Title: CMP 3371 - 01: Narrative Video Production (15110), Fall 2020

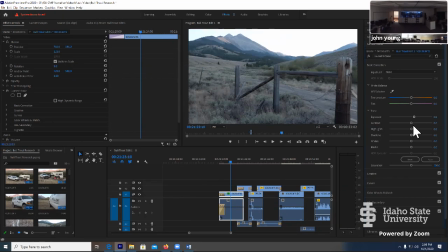[25:12]
So that's it. Brighten the exposure or the highlights. A lot of times I'm going to leave the exposure alone, but I'm just going to brighten up the brights. And then I'm going to look and see the mid-range, which here is shadows, and decide how,
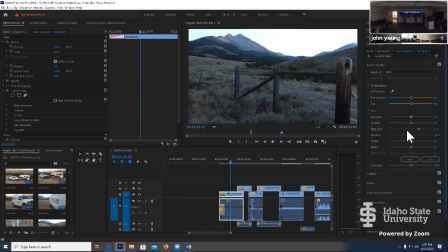[25:32]
how dramatic, or, I can look at changes here and decide where I want this. But I'll usually, if my footage is a little underexposed, I'll usually bump the highlights. Definitely I always like to brighten it, makes it more vibrant.
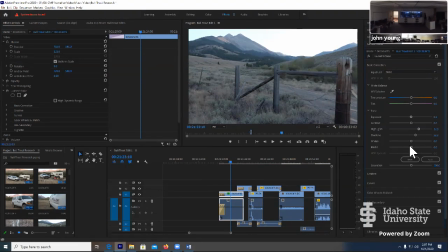[25:49]
Mid-range depends on the needs of the shot, but then you're going to add, it's looking a little washed out. You compensate by adding back in the blacks. And you don't want to get too heavy, right? I mean, it depends if you're really, but in the beginning, just go for something that looks and feels natural.
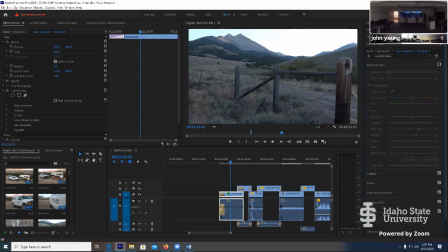[26:08]
So in the end, this doesn't change a whole lot, but it does. See how dull the camera, the raw looks? Here's where I can toggle. And then when I toggle on, wow, suddenly it looks better, looks more finished.
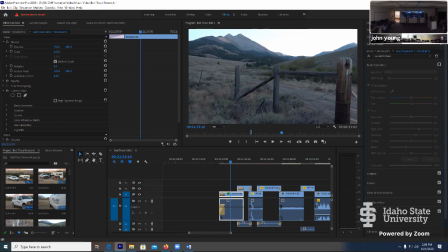[26:24]
And I might decide, wow, that has a natural feel to it, maybe I've overdone it. So I would just scale these back a little bit, add a little less.
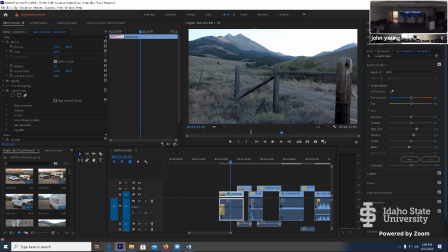[26:37]
But the key thing is, I'm making some subtle difference so that when I render it out, it just looks more finished. The big thing is this vibrancy. And then the last thing, so highlights, shadows, blacks.
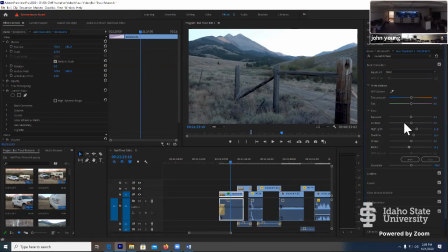[26:57]
A three-way color corrector as high, mid, low. And that's what we're basically working in. You don't have to worry about all of these. Exposure, highlights, and whites all basically do the same thing. They brighten it.
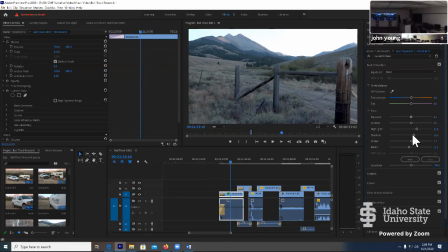[27:11]
So maybe a little differently, but just make sure you're working in a high range, a mid range, a low range, and making adjustments on all of your shots. The last thing is saturation, right? If I reduce saturation, I take all the color out, it goes black and white, or I can oversaturate and make it look really vibrant.
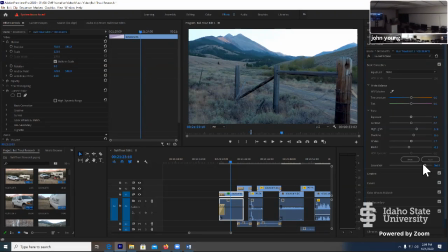[27:29]
We tend to, in the beginning, oversaturate. It's not good. Film, which is sort of our standard, tends to be a little washed out. So I might saturate this just a bit more just because it was kind of dull, flat light anyway.
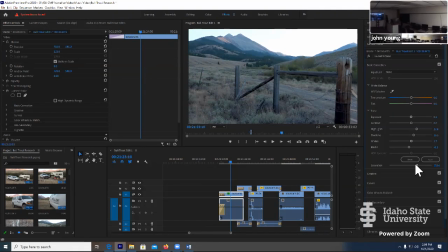[27:48]
But be careful with oversaturating. You don't want to, it's okay to be a little washed out because it looks filmic. Now here's what's cool. These controls are going to stay open and I can just click through each image and redo.
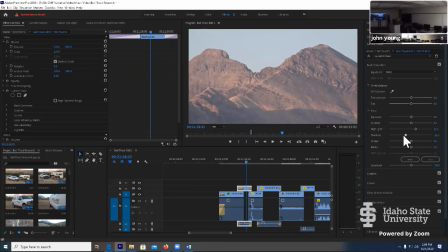[28:04]
Highlight, drop the mids, in this case because it's so bright. See what blacks I need to make it feel balanced. Okay, they're getting sharper. And then this is one where a little saturation is going to go a long way, right? I mean, that looks good.
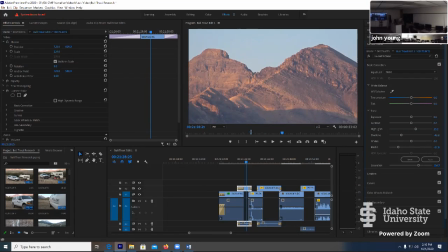[28:19]
Right? Well, why wouldn't you saturate, right? So look at the difference.
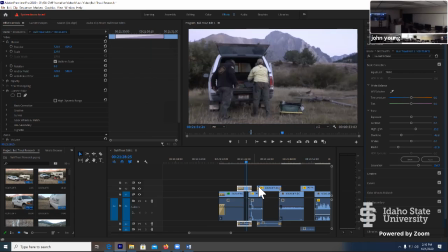[28:24]
Yeah. And look how quickly I can do this, right? I just jump from shot to shot to shot. Highlight. Mids are good. Add a little black back. Maybe saturate a little bit. Go on to the next.
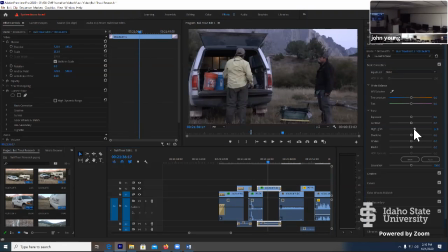[28:41]
You can also cut and paste. You can cut and paste these settings from one clip to the other, but you'll find that every clip basically benefits from individual treatment.
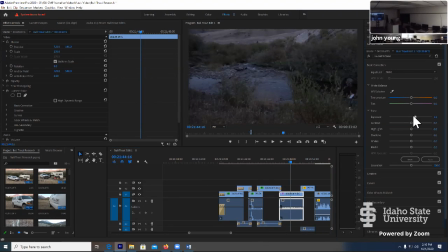[28:57]
But you can see how quickly I can go through 5 or 6. So these things don't take long, but God, do they make the difference in how good your stuff looks and feels.
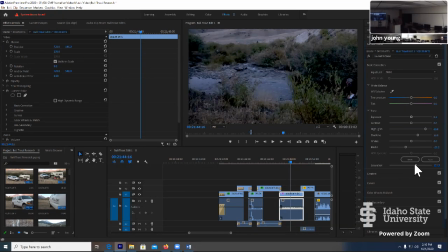[29:11]
Okay. So that's why that laundry list of steps is the right way for you guys to start onlining.